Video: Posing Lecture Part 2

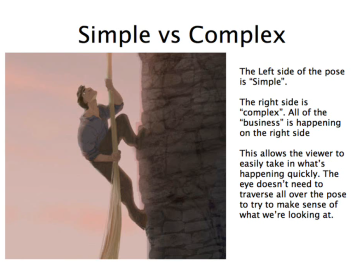(0:01)
Following on from the idea of line of action is this notion of simple versus complex. You can see here that we have a character that is climbing a wall. We have one simple side, this side here, and then we have one complex side, the right side.
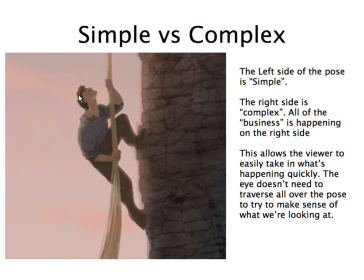(0:19)
The business side is the right side. It's where all of this detail is. The way that he's looking, the arm, the hands, the legs. This pose is great because even this hand here, even though it's in front of the body,
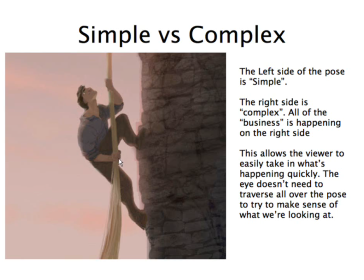(0:34)
it's posed in a way so that we can still see the knuckles and the fingers in silhouette. But you'll notice how simple this side here is. The artist has made a conscious decision to tuck the elbow in and to really
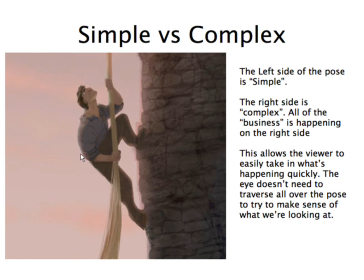(0:51)
simplify this line so that the elbow doesn't break that line here. It just flows right on through. So that means pushing the elbow in a little bit so that it simplifies that line.
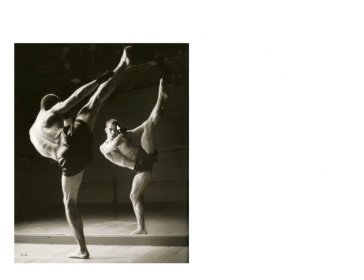(1:05)
Here's a photo which shows a similar idea. We've got a complex side where the head, the arms, the back, there's a lot of information on this side, on the left hand side, but we've simplified this side here.
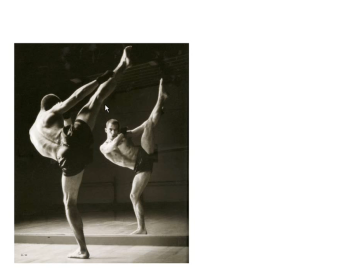(1:22)
Okay, if we were to take this hand and we were to have the hand in this sort of area over here where the arm was out straight, it would break that simple line or that simple side. And more often than not, you don't want to do that unless
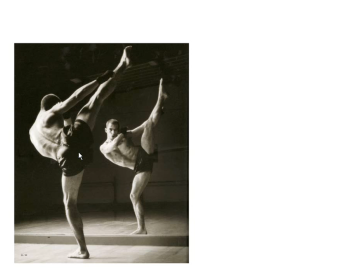(1:40)
it's important, unless the character is holding something or doing something on that side that needs to clearly be illustrated. Then of course, you can do that. But what we're doing is we're really just simplifying and we're just helping the audience's eye travel through the pose.
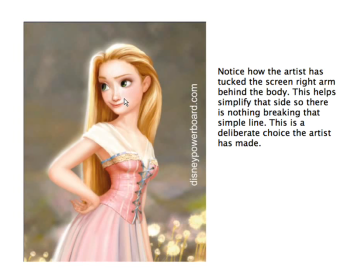(1:55)
Okay. And this is another instance where we're using simple versus complex. She's looking in this direction here, but you can see on this side, it's still relatively simple, but we've broken the simple line
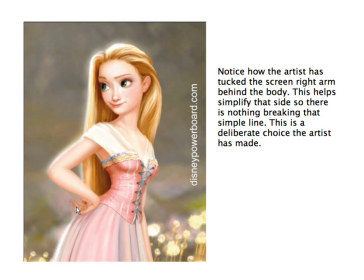(2:12)
with this detail of the elbow as well as the fingers there. So if this was in silhouette, you would be able to clearly read this. But there's no need to show the other arm or the other hand on this side here. You can see that the artist has also done a similar sort of thing to what we had
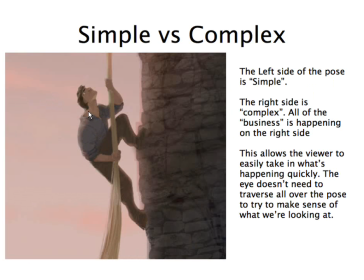(2:32)
here, which is tucked in the elbow.
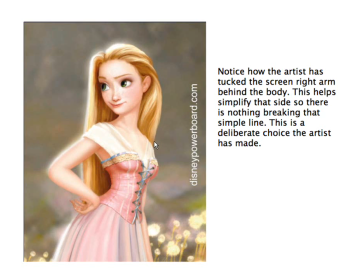(2:38)
And if you have a look at the hair, the way that the hair kind of flows through the chest and it keeps on going down through the chest, and then we have the arm here. There's no real need to see the hand because it's not really doing anything important. But the way that that kind of flows on through and simplifies the line,
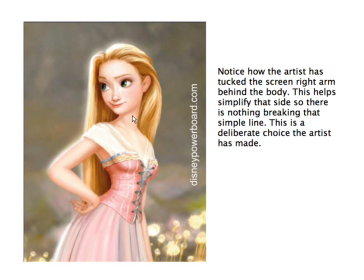(2:58)
it makes for an interesting pose, or it makes the pose more beautiful and more elegant.
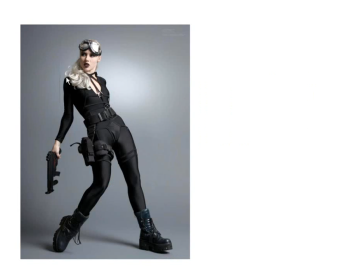(3:06)
Once again, with this one, we've got one complex side and we've got one simple side. And you can see, once again, the hand is hidden, the arm is hidden. Now, even though this is a photo, a lot of photographers, they spend a great amount of time posing their model.
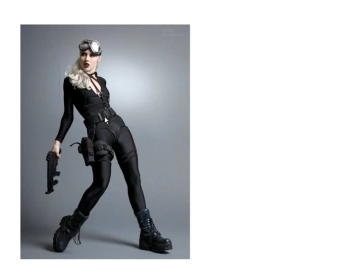(3:23)
So you'll often hear photographers look more this way, drop your left shoulder, tilt your head back maybe just a little bit, rotate your chest just around a fraction, and the photographer is sculpting the model so that we get this interesting pose.
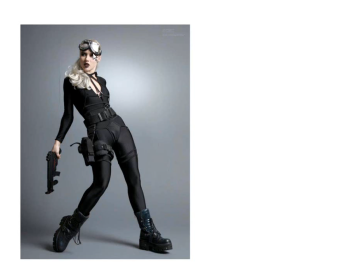(3:38)
This is an incredibly awkward pose, but you can see that by tucking the arm behind so that it's not visible, we have this nice simple side, and then all of the detail is on the left hand side,
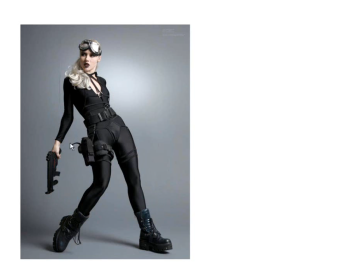(3:53)
as well as everything which is important. The holster, this little strap, it all has its own negative space and it's clearly readable. There's no ambiguity as to what's going on or what's happening in this this pose here, and that's the key.
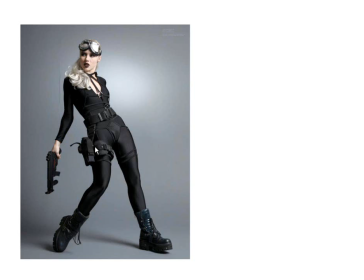(4:09)
You want it to be crystal clear as to what the detail is and what's happening.
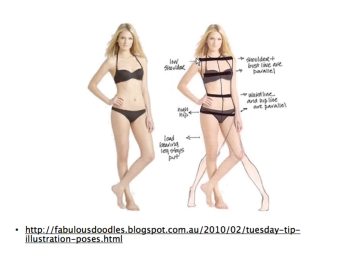(4:16)
So tilts, by default, whenever we're standing up straight, we'll have our shoulders and our hips will be at a similar, they'll be parallel to one another. Now, to add a bit of interest, if we play with this idea where we have the tilts in opposite direction,
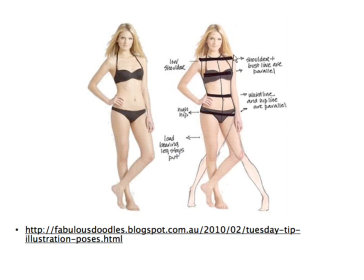(4:34)
meaning if the shoulders are just slightly angled going up to the right on this side, but then having the hips going up to the left on this side over here, so that they're opposing one another, it can add a little bit more appeal.
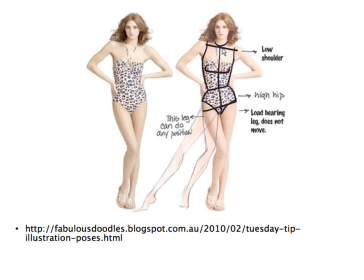(4:52)
In this case here, you can clearly see what I mean because it's exaggerated. So you don't want the hips and the shoulders tilted in the same direction. So if the shoulders are facing this way, you don't want your hips facing or tilted in the same direction.
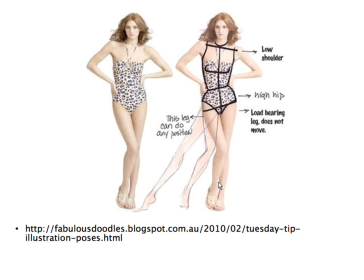(5:08)
And what this does is it helps add that line of action, this nice S shape in this pose here. Okay, I've seen a lot of people that do this exercise here, and they forget about tilting the hips, or the direction that the hips are facing, or the direction that the chest is facing.
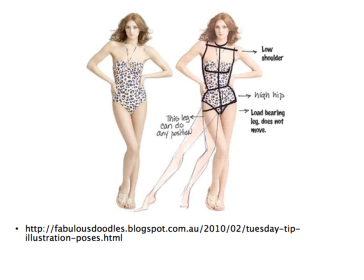(5:28)
And what they'll do, which is a mistake, is they'll have the chest, the hips, and the head all facing in the same direction. Now you can kind of see that the head is facing off to the left here, just very slightly, but the chest and the hip area is slightly facing off to the right.
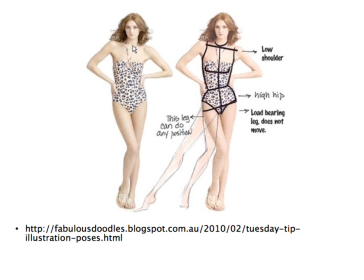(5:46)
So there's a little bit of a twist going on in the body. This helps add interest to the pose. Okay, so what you don't want is you don't want your character's face, the hips, and the chest all to be facing in the same direction.
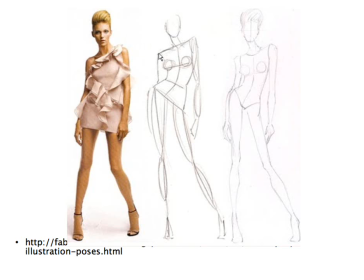(5:59)
So here is another exaggerated pose, but once again, this clearly shows you, this idea of tilts with the chest, the shoulders, and the hips.
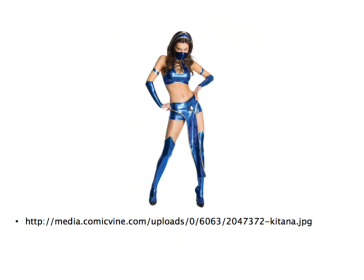(6:13)
Now I got these poses from a costume hire. You can actually have a look at these images. There's lots of other costumes there, but the poses are quite cool. Here you can see we've got this cool line of action here. The chest is facing off to the right.
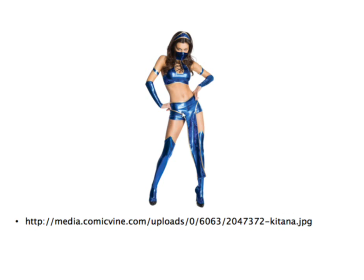(6:32)
We've got a fantastic tilt on the hips, and the shoulders are opposing, and the head and the chest are just slightly off a little bit, as far as, the head is tilted down, the chest is tilted up. They're not all facing the same direction.
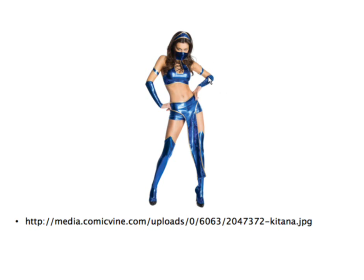(6:51)
And another cool thing about this is that, if you have a look at this nice flow through the arms, through the hands, and up through the hands and in the forearm on the other side here, you get this nice sort of connection. There's this rhythm that happens in this pose here.
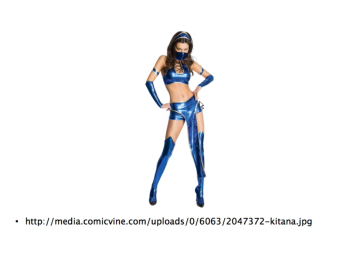(7:07)
The fingers are posed in a really interesting way, and if this was silhouette, if this was just black on white, you'd be able to get a clear read as to what the attitude of this character is.
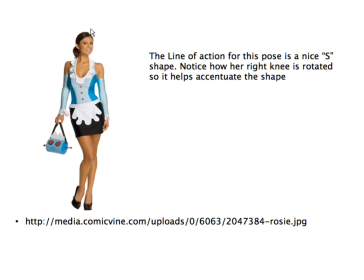(7:19)
Here we have an S shape in the pose. You've got your simple side, you've got your complex side, all this detail happening down here, but you get this nice sense of this S, and that's just by the way that the toe is being lifted up off the ground,
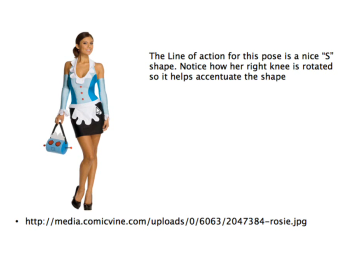(7:36)
dragging the knee into the other knee there. The tilts are working, the way in which the head is facing out this way, the chest is facing out this way a little bit, and we're really trying to mix it up as much as we possibly can.
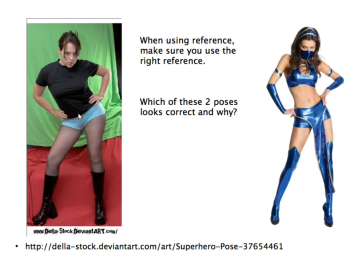(7:49)
So whenever you're finding reference, it's important that you find the right reference. So this one here, you can see it's over cranked. It's very similar to this pose here, but it's just been a little bit overdone. This one here is a bit more appealing than what we have here.